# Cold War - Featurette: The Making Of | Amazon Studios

basically it's sort of inspired by my parents' marriage, tempestuous relationship, and I've been kind of thinking about it for a long time and thinking, but will I ever find actors who can be these people?
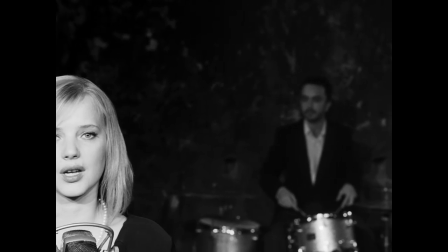(0:18)
And very quickly I knew such an actress, and it was Joanna.
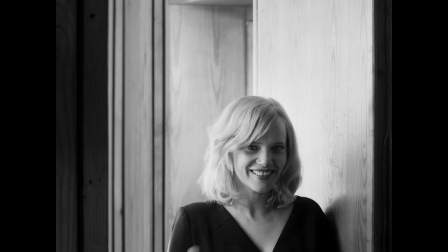(0:23)
Oh, she was so emotional and very, very open. Great person, but with something very deep and dark inside her personality.
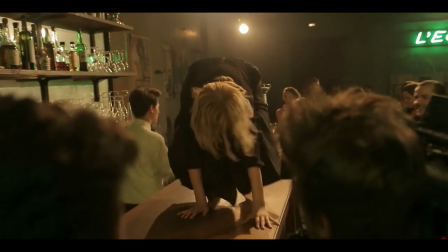(0:39)
When I was writing and kind of rewriting and thinking up these crazy scenes, you know, jumping into the river,
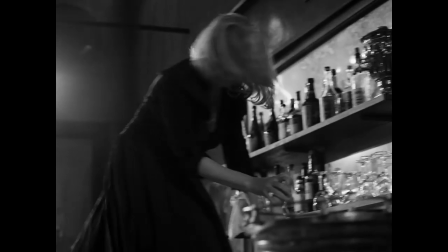(0:45)
jumping onto a bar and falling off it, and I just thought, oh God, I kept imagining Joanna doing it, and it felt good, it felt right.
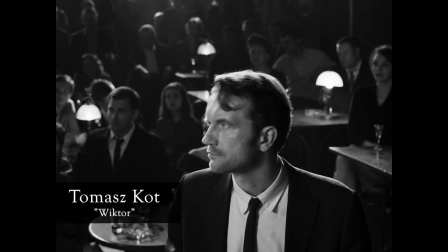(0:56)
I needed a proper leading man in this film, you know, a kind of pre-war type of an actor. Somebody who is sort of manly in this old-fashioned way, but not macho. And Tomasz had that. He has that aura. He definitely has these qualities.
Jak długo jeszcze będziecie w Paryżu?
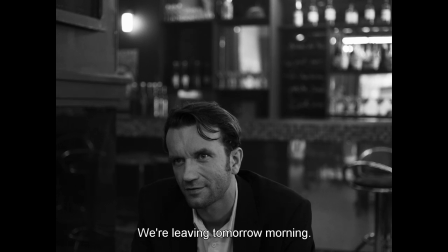(1:15) Jutro wracamy. Jak ci się tu żyje? Jakoś idzie. Aranżuje, komponuje. Gram w klubie.
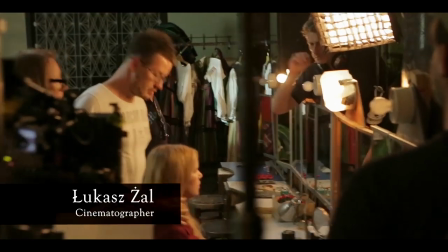(1:30) Ogólnie dobrze.
I think Łukasz, we're both working on the image together, and it works very well.
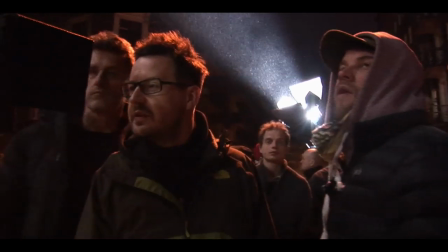(1:37)
You know, there's no, you know, we're like one mind in a way. And that level of enthusiasm and commitment is very rare.
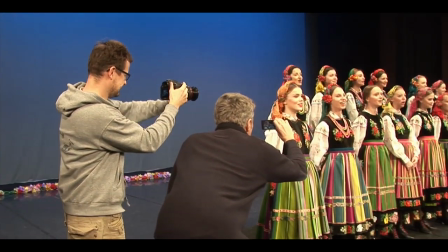(1:46)
Also, he's interested in what I'm interested in sculpting.
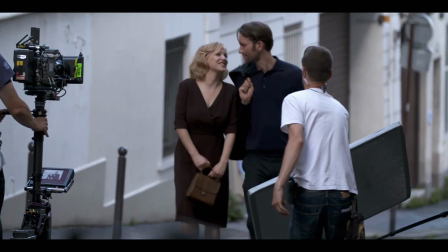(1:49)
You know, it's not like I pre-draw the film, you know, I kind of just create the situation and add things, take things away.
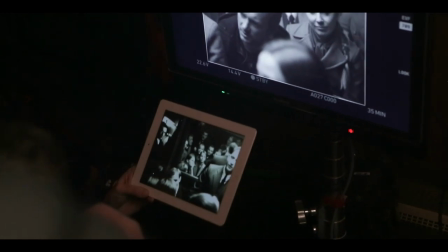(1:55)
Change the framing a bit, change the lighting a bit, change the acting a bit, change the dialogue a bit,
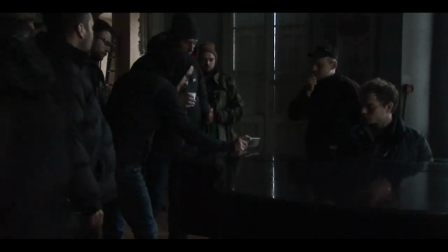(2:01)
you know, sort of image and performance and camera movement is part of the same process.
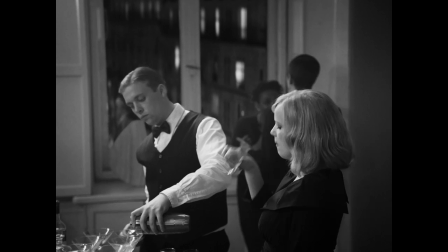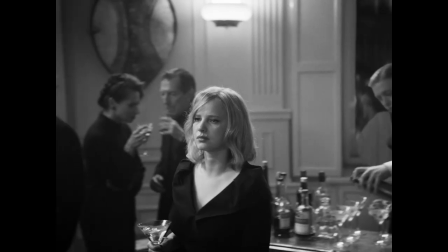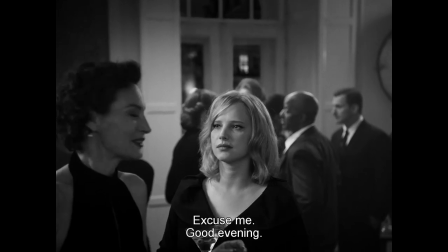(2:16) Bonsoir. Pardon, bonsoir. J'ai beaucoup pensé sur votre texte.
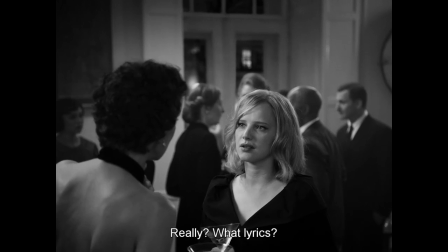(2:23) Ah oui, quel texte? De ma chanson. Ah, bah oui.
Black and white was the obvious choice because, for one thing, Poland wasn't terribly colorful in the early 50s,
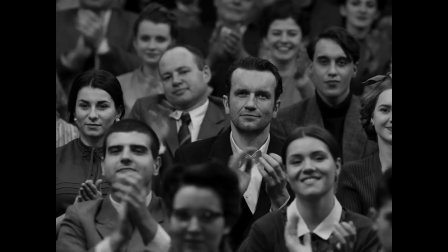(2:34)
so any kind of color that I could have come up with just would feel rather arbitrary and contrived.
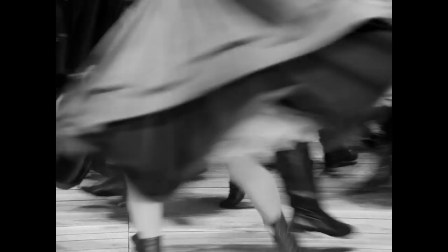(2:40)
And black and white helped us to make it really dynamic. You know, we went for a really contrasty black and white, you know, with a real bite, you know, so it helped to make the film really dynamic and dramatic.
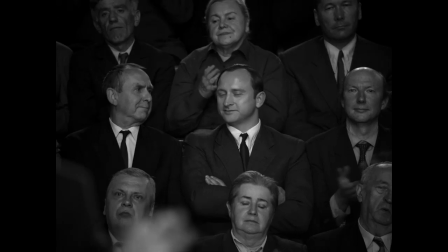(2:53)
And also, although it's square, this format, you know, you can create a world behind, you know. So in this film especially, we composed in depth, you know, so there's kind of layers and layers of stuff that happens behind the heroes.
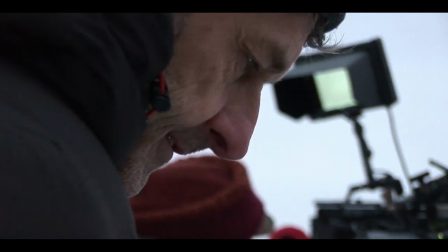(3:07)
I like to guide where the viewer is looking and to work by suggestion, so not to show everything, but to kind of hint at things that are happening out of shot.
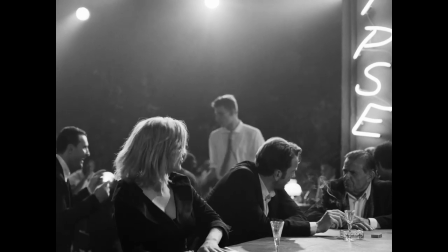(3:18)
What makes me happy is to be able to shoot scenes where everything comes together.
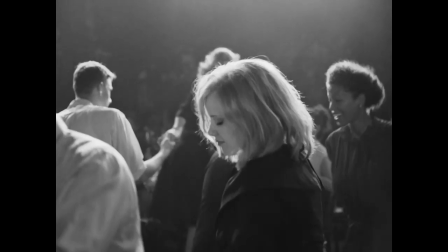(3:24)
The performance, the framing, the lighting, the movement, the background movement.
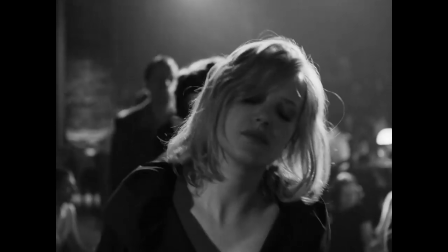(3:30)
And it's a kind of high wire act to shoot like that without coverage, you know, just kind of try and condense everything and put everything in this one shot.
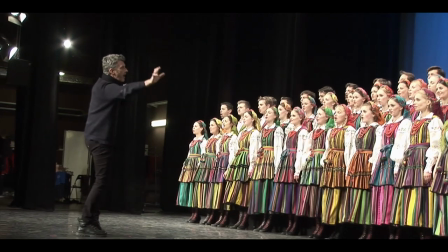(3:38)
You know, when you get that right, it's kind of magical. That's the magic of cinema for me. I just want to tell a story of two characters I'm interested in,
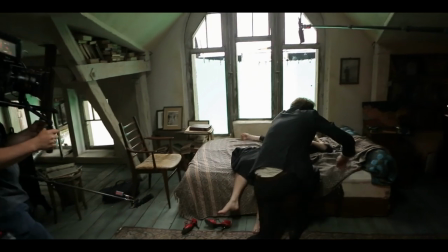(3:47)
and these characters are a bit like my parents, some parallels, they're a bit like people I know from my past.
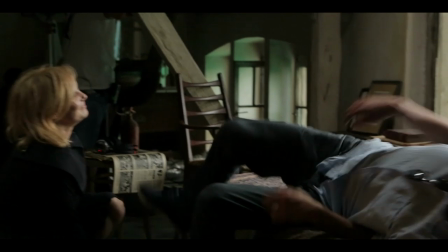(3:52)
They're a bit like me and a lot of people I know, that kind of relationship between man and woman.
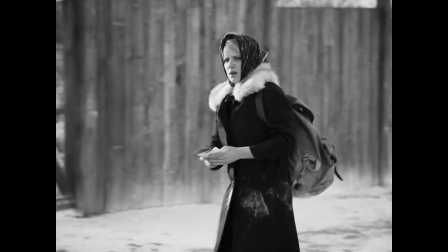(3:59)
The only difference is that they are living historical time. And a world which is suffused with nostalgia in a way.
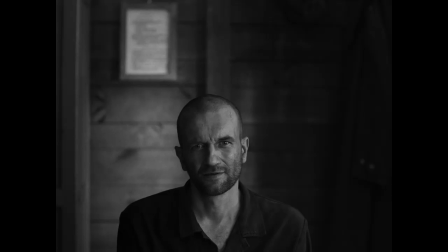(4:05)
I mean, it's a horrible time for most people.